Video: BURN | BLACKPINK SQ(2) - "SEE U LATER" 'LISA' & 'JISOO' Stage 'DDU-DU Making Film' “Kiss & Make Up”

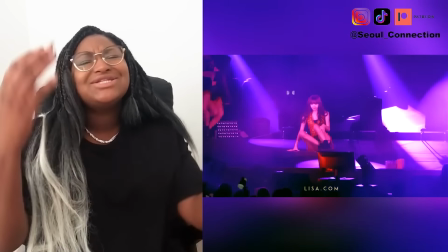Nice! Transitions!
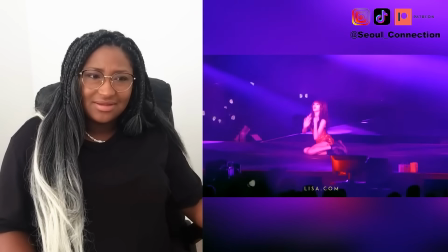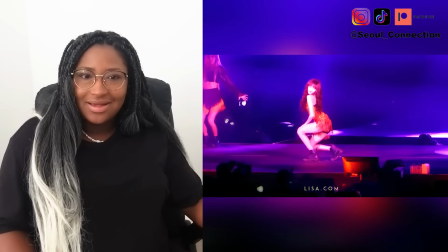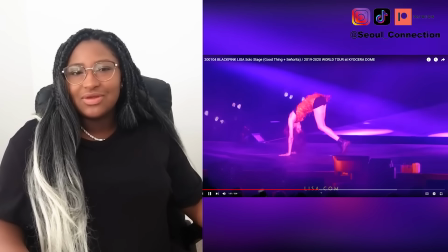It's the way that when she does, like, when she's extending out her bum,
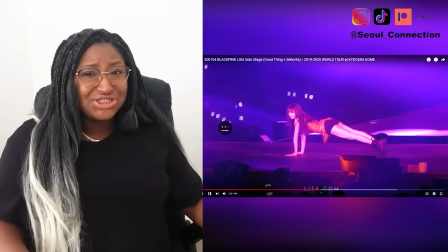it's the way she looks at it, and she does it a lot, which is annoying.
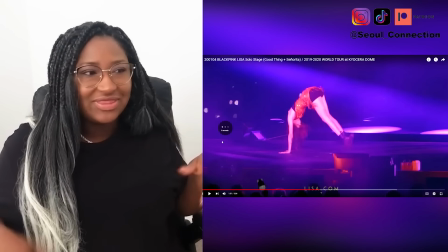It's like, we can already see it. We know that that's the kind of point of that move at that point, that we're supposed to look in that direction.
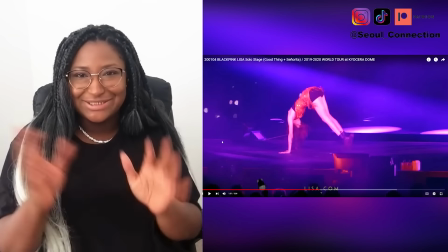We're already there. And if we wanted to distract ourselves looking at her face instead, she's like, no.
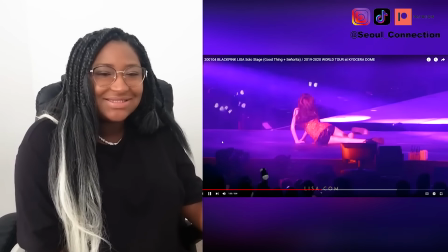Like there. She's like, no. Don't get in the way.
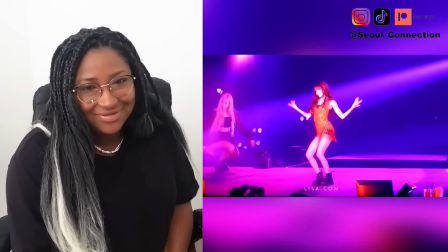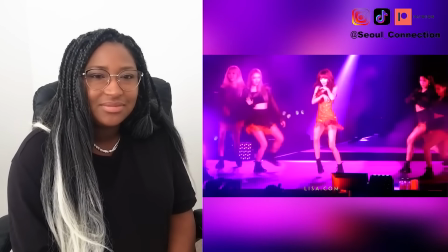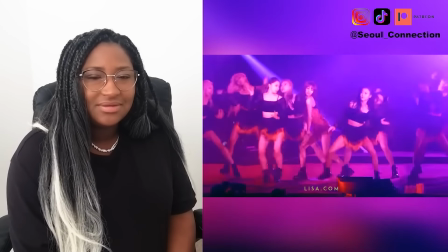Beautiful. Singing in Chevy Hee.
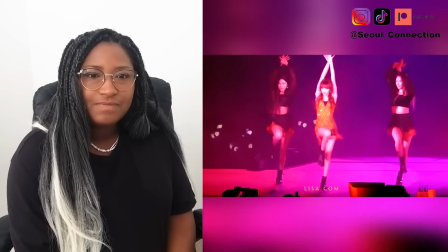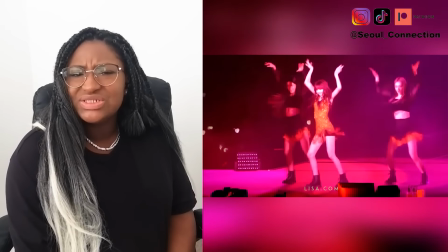There's no style she can't do.
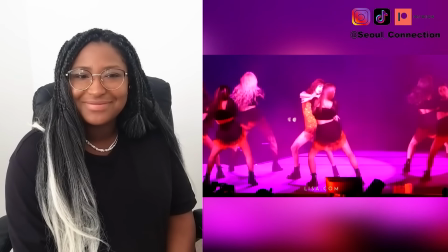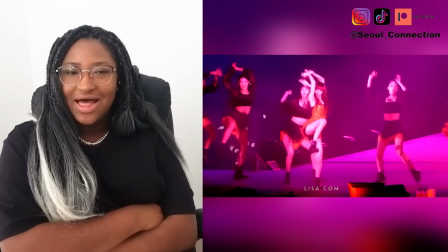I'd love to see it from the side as well. Because you just know her lines when she's bending will just be beautiful.
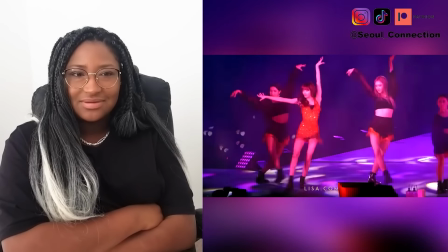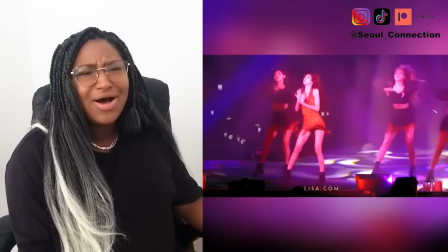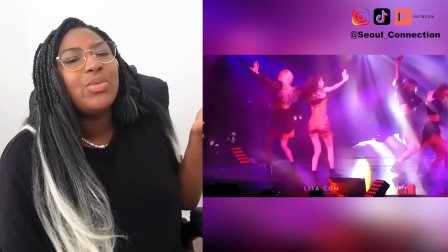Back is arched all the time, which just makes it look so much prettier.
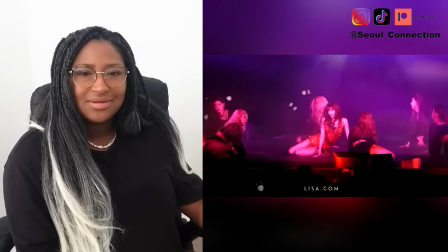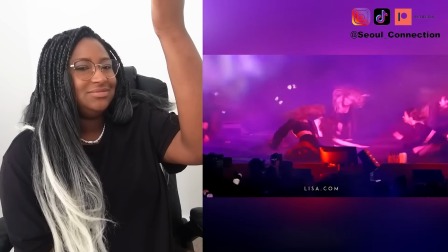Come from the floor. It's not floor work day.
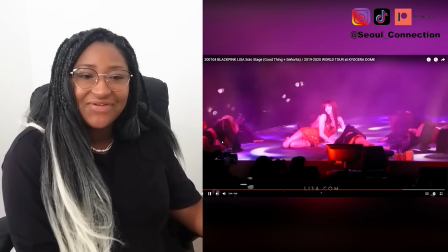Wow! This girl is flexible. Wowee!
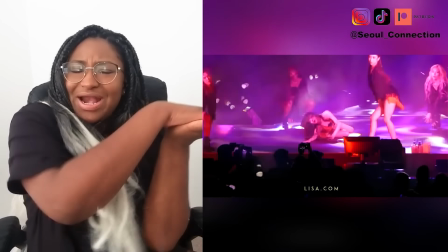She went straight back.
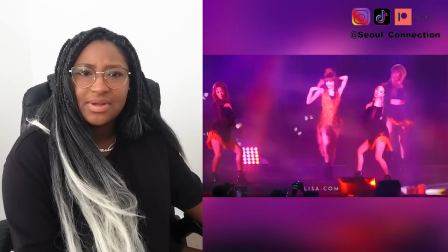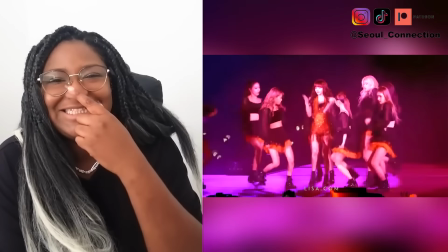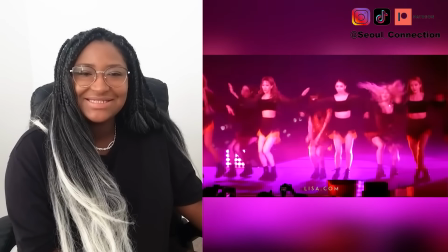Oh, that was a solo moment.
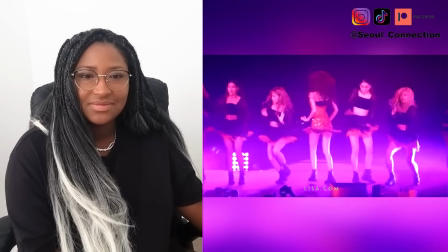You can really see, like, the elements of their choreography team being quite similar in a lot of their dances, in the same way that Teddy produces a lot of their stuff, and they have like a similar team when it comes to production. You can see that they have a similar team also when it comes to choreography, because there were some solo moments from Jennie's stuff there, and then there were just like signature Blackpink moves, and Jisoo also did it in her like dance. Just remembering the jazz hands.